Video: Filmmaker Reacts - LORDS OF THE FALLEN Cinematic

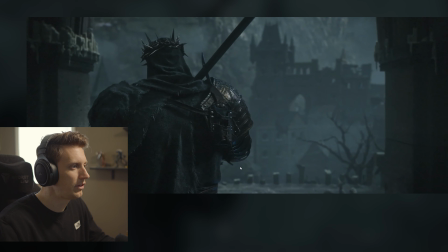665s
This is cool stuff. I love that they're rocking the handheld shot in a really cool way.
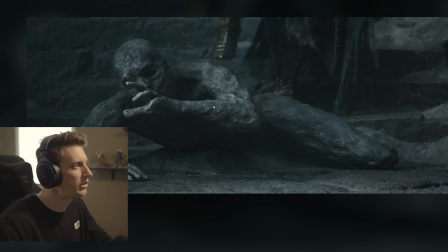673s
This is awesome. This is awesome. Because as soon as you see this, you can tell that it's a real person that's been frozen in a stone.
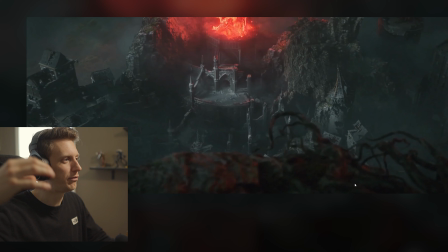680s
But the way he's walking up, you're like, oh, he's going to get stepped on. I like that it's magical and it kind of like it doesn't just crumble to the ground.
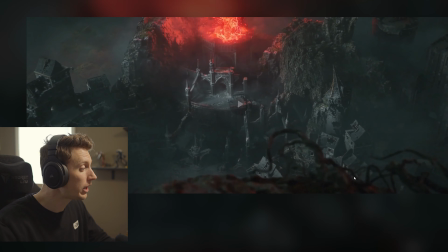688s
It floats up and you realize that there's dark magic involved now this shot is really cool because you can tell that there's like impending doom because like
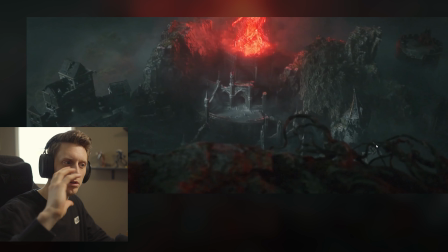696s
it's crawling over the mountain it's not just a camera just aimlessly going over a scene it feels like you're looking through the eyes of a villain
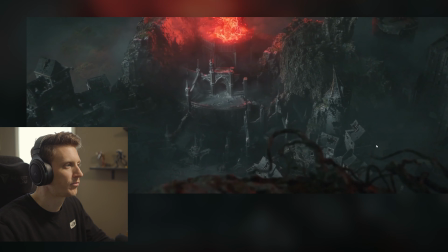704s
or something like that because it's kind of crawling it has a jittery shake to it so you can tell that that he's coming and then there's the reveal
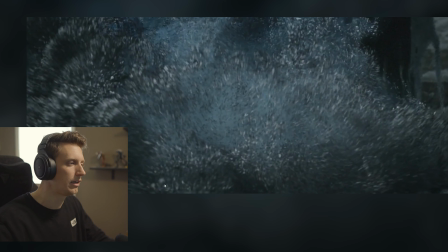711s
so it's really good that's so cool because you're not just like boom here's the monster you're showing oh something's coming up you're seeing the pov
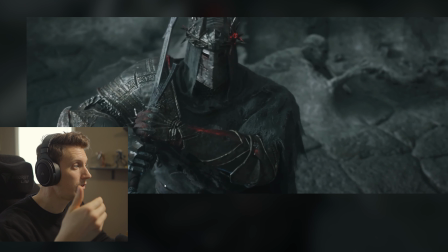719s
then you get a close-up of the hero reacting and looking up
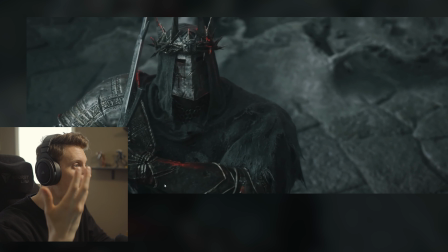724s
which is hard to express because he just has just armor over his face over his whole body um man yeah i do think this is just flesh covered by armor on his hand there but this helmet i said i talk about it is so sick this like crown of thorns it's made out of just like steel and the giant gouge in the front like you can
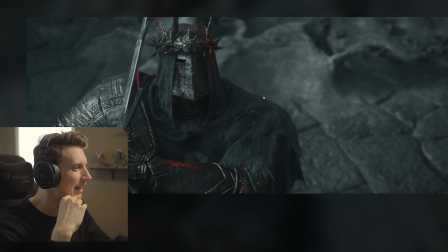744s
tell he's been through like so much fighting like this guy is gone through it like you wouldn't want to get head butted by him it's cool accented by this like subtle red light on the right hand side just to make everything pop just to give a little bit of life to this image it's so smart
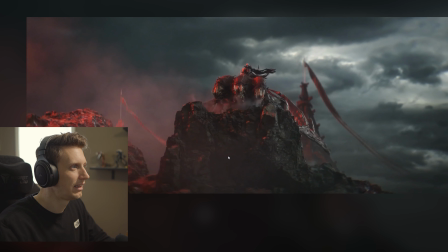758s
and then this reveal is cool because
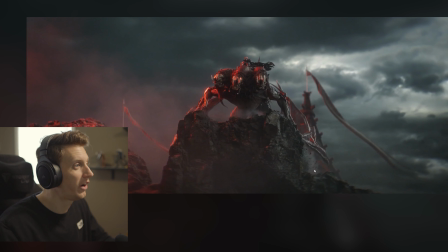763s
you're like oh here's a big creature it has three heads and so immediately you're like oh this
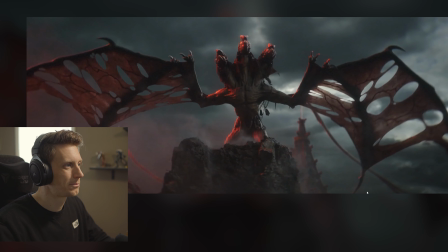767s
is so cool this is so cool and then the payoff boom there's the wings which of course with that many holes in it this thing is not going to be flying very well. But you know what? It's dark fantasy. We love to see it like this is this. So this is what we come here for this right here. This this is such a good image. Oh, man, this stuff excites me.
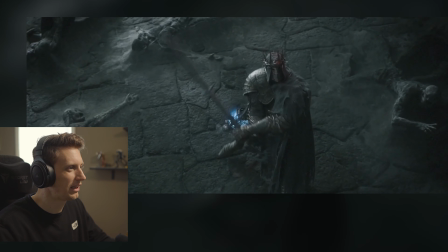788s
I love payoff shots like that. Do you just see something that's full terror? Slide it in.
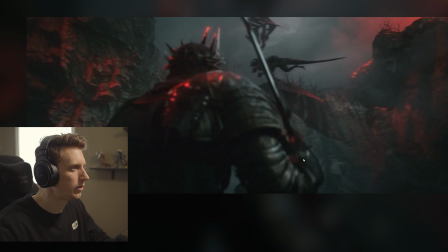796s
Yeah, that's oh, man, that's a really cool shot, too. Seeing the way the mouth opens.
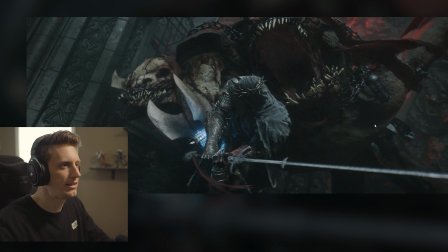802s
Yeah, look how fierce this looks. you realize the scale of it you can see the teeth like this thing is bigger you know if
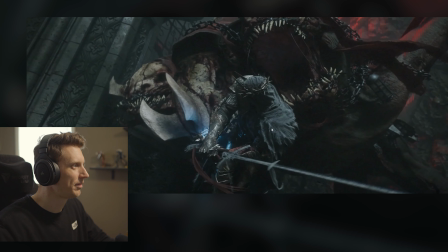810s
it chomped onto him it would have swallowed him whole and that's really cool you just in that in this brief instant you get an idea of like how massive this thing truly is there's always like black goo hanging off the teeth this is crazy because this happens so fast right all of these details are
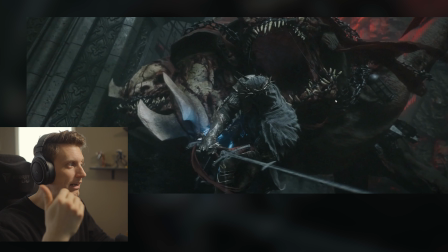827s
kind of lost unless you really pause it however your brain is still registering it i I think that's a really big thing that you can always tell how much care was put into something when you're like, oh, you can freeze frame it and you see details absolutely everywhere. Even if you look at this pillar over the left hand side, there's like chips taking out of it.
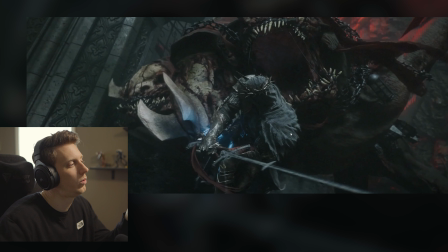845s
Like this is an aged pillar and it feels like so like something that almost shouldn't matter because to put that kind of detail in. But it does matter because your brain is like taking in everything, even if you're only like concentrating on one main movement.
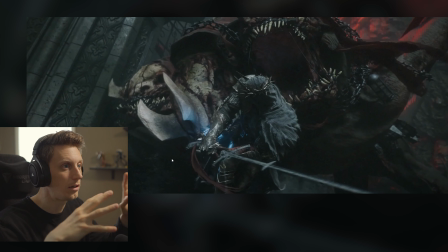858s
Oh, he's fighting. He's swinging a sword. it's like a brain is still you know subtly taking in everything else that's happening on this this page you know even adding um adding little spikes on all of the chains these are things that once again if you're not pausing you're not noticing but like add so much detail
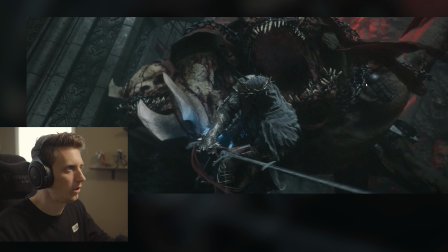874s
in depth to what's going on here now this is so so cool like every one of the it looks like every single one of these teeth on this creature was placed like super intentionally and has a little story to tell just just within the teeth.
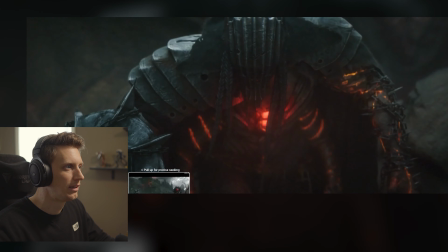891s
Yeah, this is all really cool stuff. This is an amazing villain reveal.
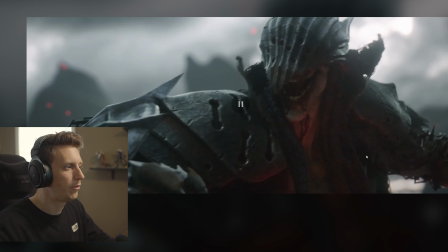902s
It's got like four arms.
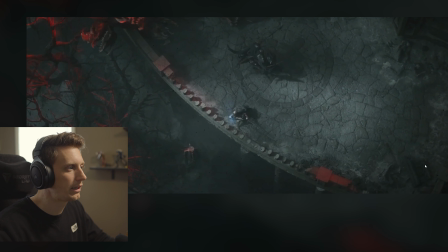906s
Yeah, this action is actually really easy to follow. Like the movements are powerful because they're slow. They are slower because they're powerful, I should say.